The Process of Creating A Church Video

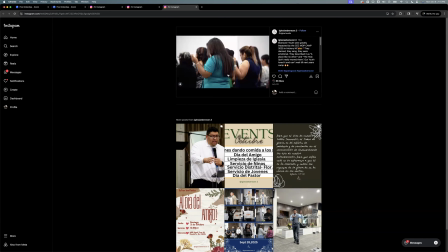70:02 Still energy kind of just dies down. And it looks like there is a bit of a different angle switch.
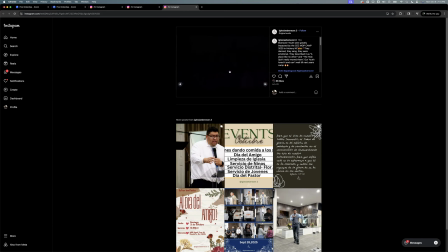70:10 But I would try to mess around more different angles.
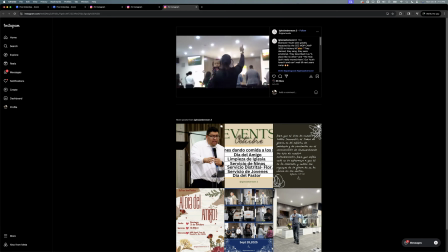70:13 I don't know if you're just using one lens or two, but there's definitely energy dies down a bit when it comes to this video. Energy was there, right? And then it just dies down, which kind of for me as a viewer, I would click off because the energy was there.
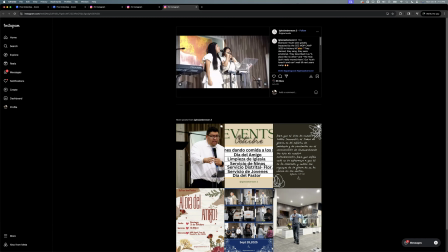70:29 If you're gonna have still clips, I would change it. I would make them a little more interesting with the digital zoom, like I was showing you, some keyframes, kind of zoom in. I mean, then it kind of just dies down, which in my opinion, I just don't think it flows good with the video. But like this is great stuff. Zoom, speed ramp, right?
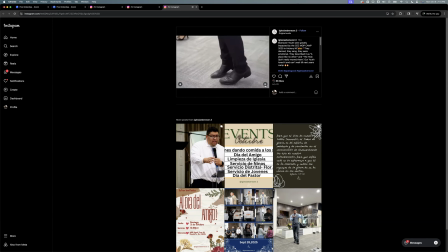70:48 And what I would do I would try to add some sound effects. Some whooshes here. And it seems like your church has a lot of white, bright lights.
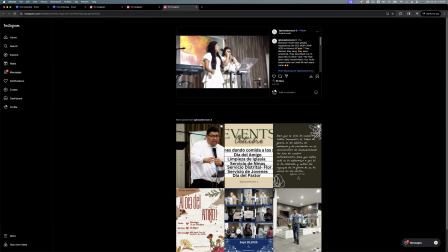71:00 I just kind of watch your exposure here with these windows, the whites. See how this stuff, it seems a little bright white. Almost seems a little bit corporate, which is not too bad. But I'll just kind of watch out for that energy low,
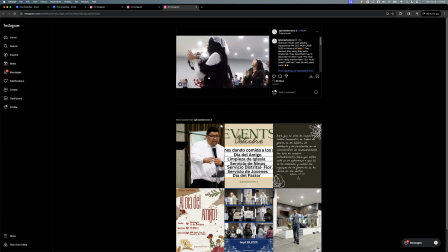71:15 and maybe you don't always have to add videos or audio of preachings, but that could have made it pop a little bit. But not bad video, not bad. I think you're there. Just kind of needs the energy. Go with the music a little more, and then that's pretty much it. It's a pretty good video, man.
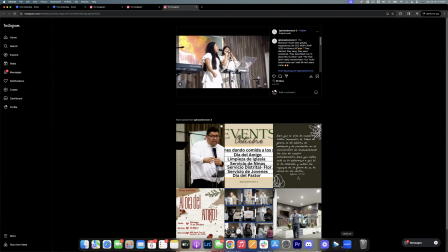71:33 Pretty good video. I like it.
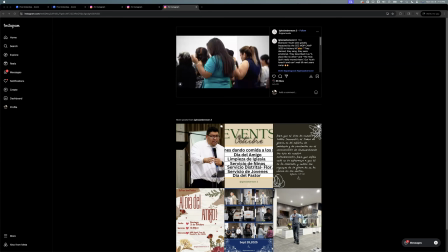71:34 Let's see any comments, and then and then and then I'm gonna focus on Tim.
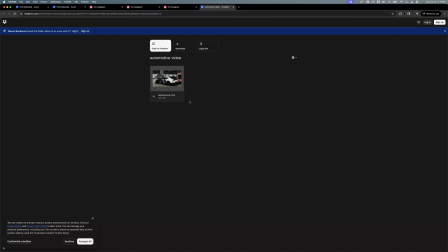71:43 I sent me two, but let's look at Tim. Tim's a beast. Um, Beast car photographer. He's honestly the best I know. Let's see. He's not a videographer as much, but let's check him out. Let's cook him.
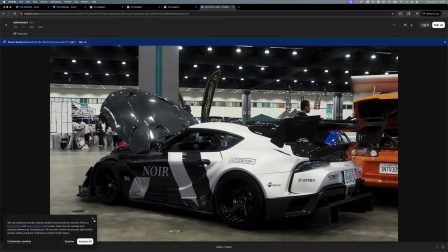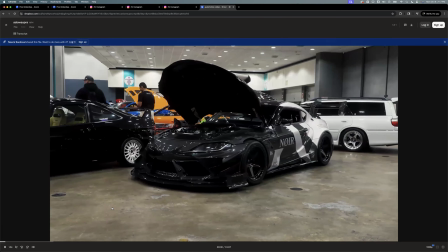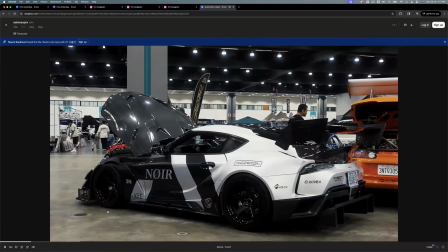72:05 It's a Sicko Church. I'm just kidding.
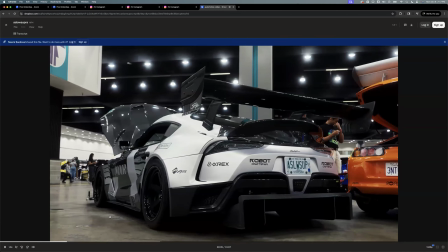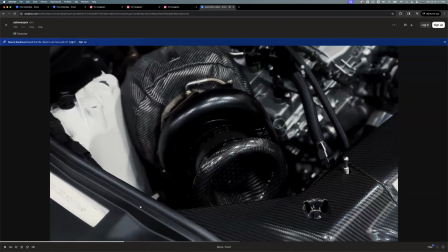72:16 We go up, we don't stop, yeah. Hit the top, never drop, yeah.
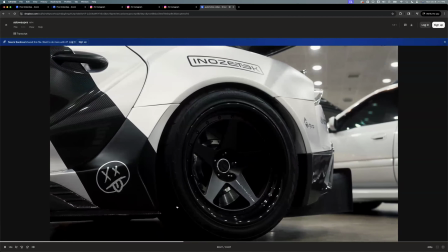72:25 On my team, we gon' shine, yeah. Shine, yeah. Worldwide wave, feel the vibe, yeah.
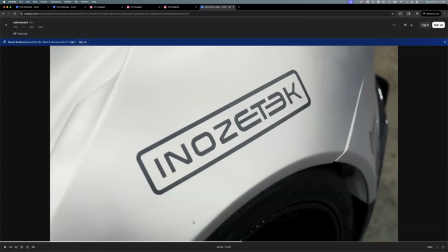72:34 Started low, now the view's insane. Every move calculated, play the game.
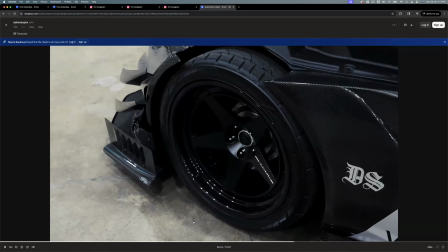72:42 Lost some friends, but I learned the pain. Keep it real, never fake, that's my claim.
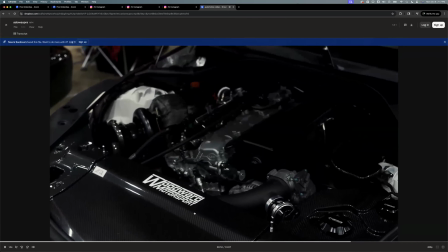72:50 Money talk, but respect speak louder. Life's a test, I'm the last survivor.
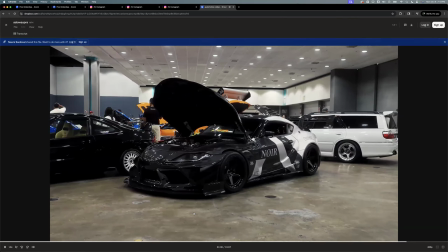72:59 Chasing dreams while the world's asleep. From the shadows straight to the peak, we go up.
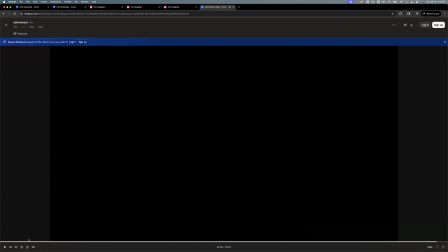73:07 All right, cool video, man.
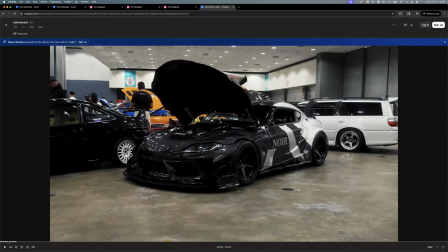73:10 Just to start off, shots are clean, smooth, which is really good when it comes to car videos.
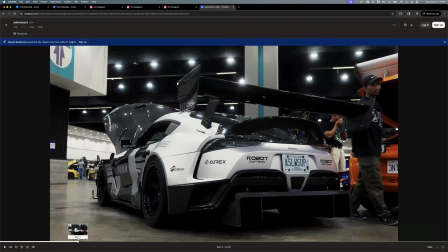73:17 It looks like you have like a gimbal, or I don't know what you're shooting on, maybe just handheld, which is really smooth, but good shots.
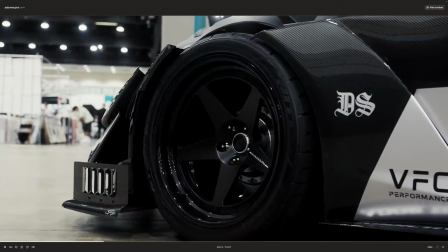73:23 I think the angles show that complement the car. You're real good right there.
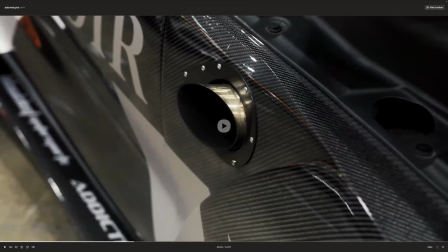73:31 So pretty good shots. They're clean, details, shots are there. The video's there. Only thing I would say, depending on where your audience is, I just think it's a little boring. What would make it interesting, you don't do it on every time, but there's times where you can switch clips on beats.
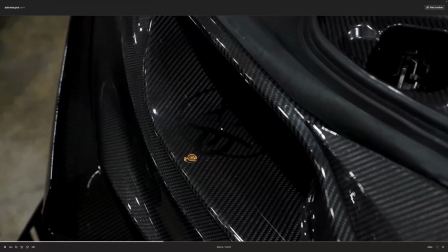73:49 So right here, switch right there.
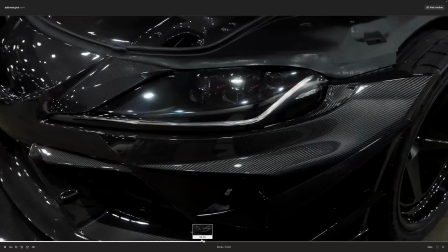73:55 Like, you can focus on the beats a little more. You get it sometimes. But it depends what your purpose is, but it just seems a little slow paced.
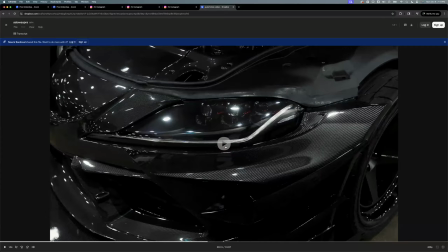74:06 Which I guess now I think it's just my TikTok brain.